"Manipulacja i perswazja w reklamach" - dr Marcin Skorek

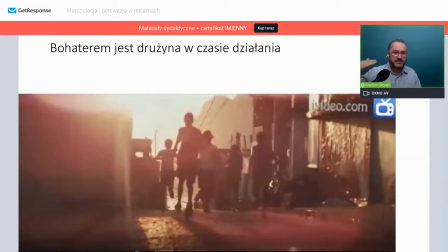Zwróćcie uwagę, że ci chłopcy biegną przez dość ciasno zabudowane, niezbyt czyste miasto i są obserwowani, podobnie jak w czasie trwania meczu piłkarskiego.
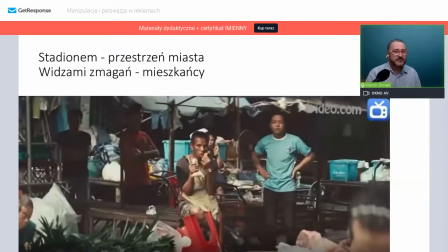Kto ich obserwuje? No obserwują ich, no właśnie, czy ci ludzie są zajęci swoimi sprawami? Okazuje się, że oni mają jakąś przerwę, oni mają jakąś siestę w tym momencie. Oni się posilają, nie wykonują swoich czynności zawodowych.
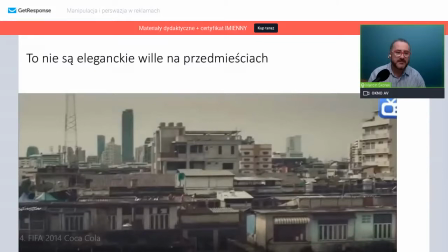A gdzie to wszystko się rozgrywa? No właśnie, jak zobaczymy te dachy i te zabudowania, to jest biedota. To nie są bogate dzielnice, to są fawele, to nie są ludzie w krawatach, to są ubodzy mieszkańcy.
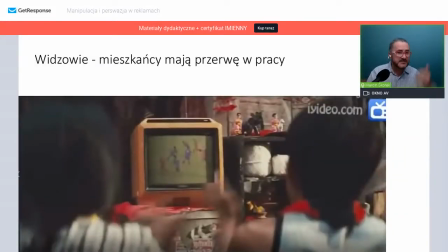Co oni robią? Jak mają przerwę, to oglądają telewizję, oglądają właśnie mecz, posilają się.
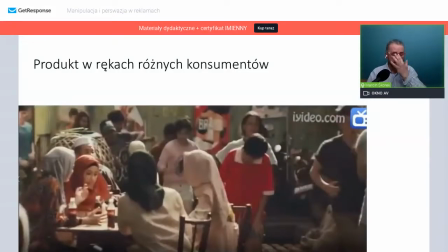Proszę zobaczyć, że w tym, mimo że bohaterem jest drużyna chłopców, czyli są mężczyźni, to jednak w tym filmie mamy kobiety, które obserwują ich albo występują jako No właśnie, tutaj te panie się spotkały, mamy cztery panie przy stoliku, to jest spotkanie kobiet, które piją Coca-Colę.
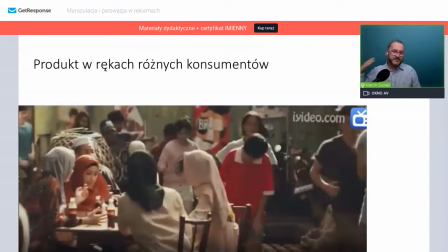I takich product placementów będziemy mieli więcej. Ci chłopcy właściwie przebiegają przez różne przestrzenie po to, żeby pokazać, kto pije kolę.
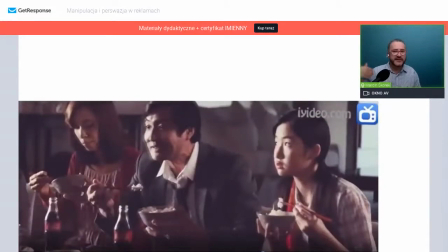No tu mamy całą rodzinę, mężczyzna jest w garniturze, jest w koszuli, i żona i córka spożywają pałeczkami, spożywają ryż, ci chłopcy przebiegają, ale na stole stoi Coca-Cola. Czyli spożywają tą Coca-Colę różni ludzie, najczęściej kiedy są w relacjach ze sobą.
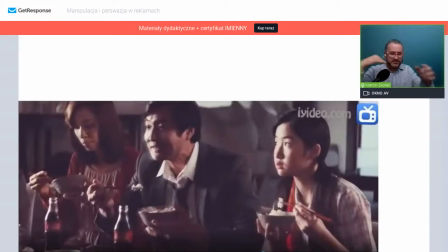Czyli picie Coca-Coli jest związane z przebywaniem, nawiązywaniem relacji, tworzeniem relacji, przebywaniem z osobami,
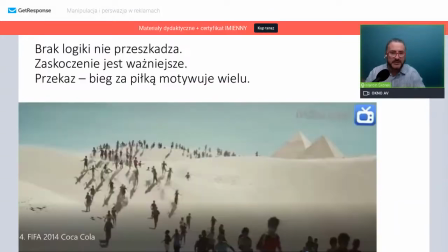wspólnym na przykład jedzeniem. No i nagle pojawia się coś, co jest absurdalne, że oni tak biegną, ci ludzie ich obserwują, wcale nie kibicują, tylko oni ich obserwują, mają przerwę, w przerwie piją kolę. Nagle mam cięcie montażowe i się okazuje, że to już nie jest drużyna, która biegnie za piłką,
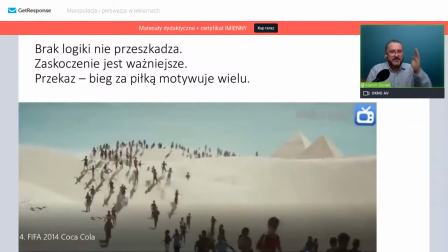tam po drodze się dołączyli jeszcze inni chłopcy i mamy cięcie montażowe i się przeskakujemy w zupełnie inny świat. Oni tak biegli, że znaleźli się w innym świecie. Na poziomie warstwy znaczeniowej, co to oznacza? No to oznacza, że mieli na tyle siły, żeby przebiec kawał, tam się pojawiają piramidy.
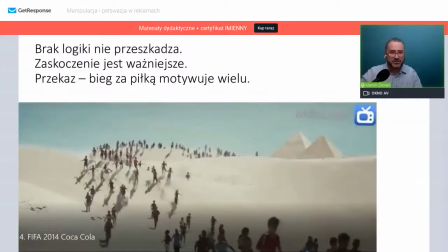Jesteśmy jako widzowie po raz pierwszy zaskoczeni, że to się pojawia, ale przekaz jest taki, że ta chęć zdobycia tej piłki motywuje bardzo wielu ludzi do tego, żeby pobiec za nimi, żeby się włączyć do tej drużyny.
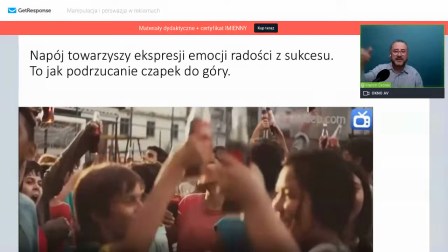I co więcej, kiedy pijesz Coca-Colę, to należysz do tej drużyny i kiedy udaje się zatrzymać piłkę, to mamy moment fety, mamy moment wiwatowania. To jest taki moment, kiedy tłum jest entuzjastycznie
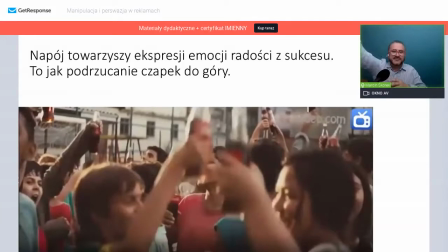rozemocjonowany, rzuca czapkami w górę, kowboje by strzelali w powietrze koltami, a tutaj uczestnicy tego wydarzenia, młodzi, bardzo młodzi ludzie, podnoszą butelki coli do góry w takim geście
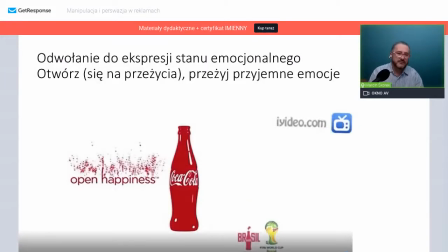zwycięstwa i na samym końcu pojawia się również slogan reklamowy Open Happiness, co bym próbował, rozkładając to znaczenie dla
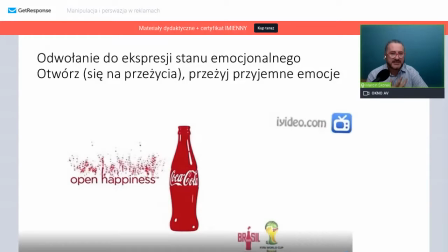pijących, że to jest odwołanie do wolności ekspresji stanu emocjonalnego, przyjemnego stanu happiness. Jak ja się otwieram do przeżywania happiness, tak samo jak otwierał butelkę Coca-Coli, to happiness ze mnie, będę mógł przeżywać przyjemne emocje, co więcej,
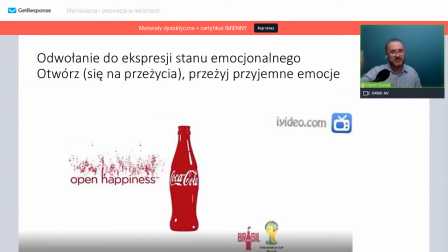które były poprzedzone pewnym wysiłkiem, który zakończył się sukcesem, bo ta piłka zostaje w końcu złapana. Okej, to teraz może zobaczmy w kontraście drugą reklamę Coca-Coli, która nie jest związana ze sportem.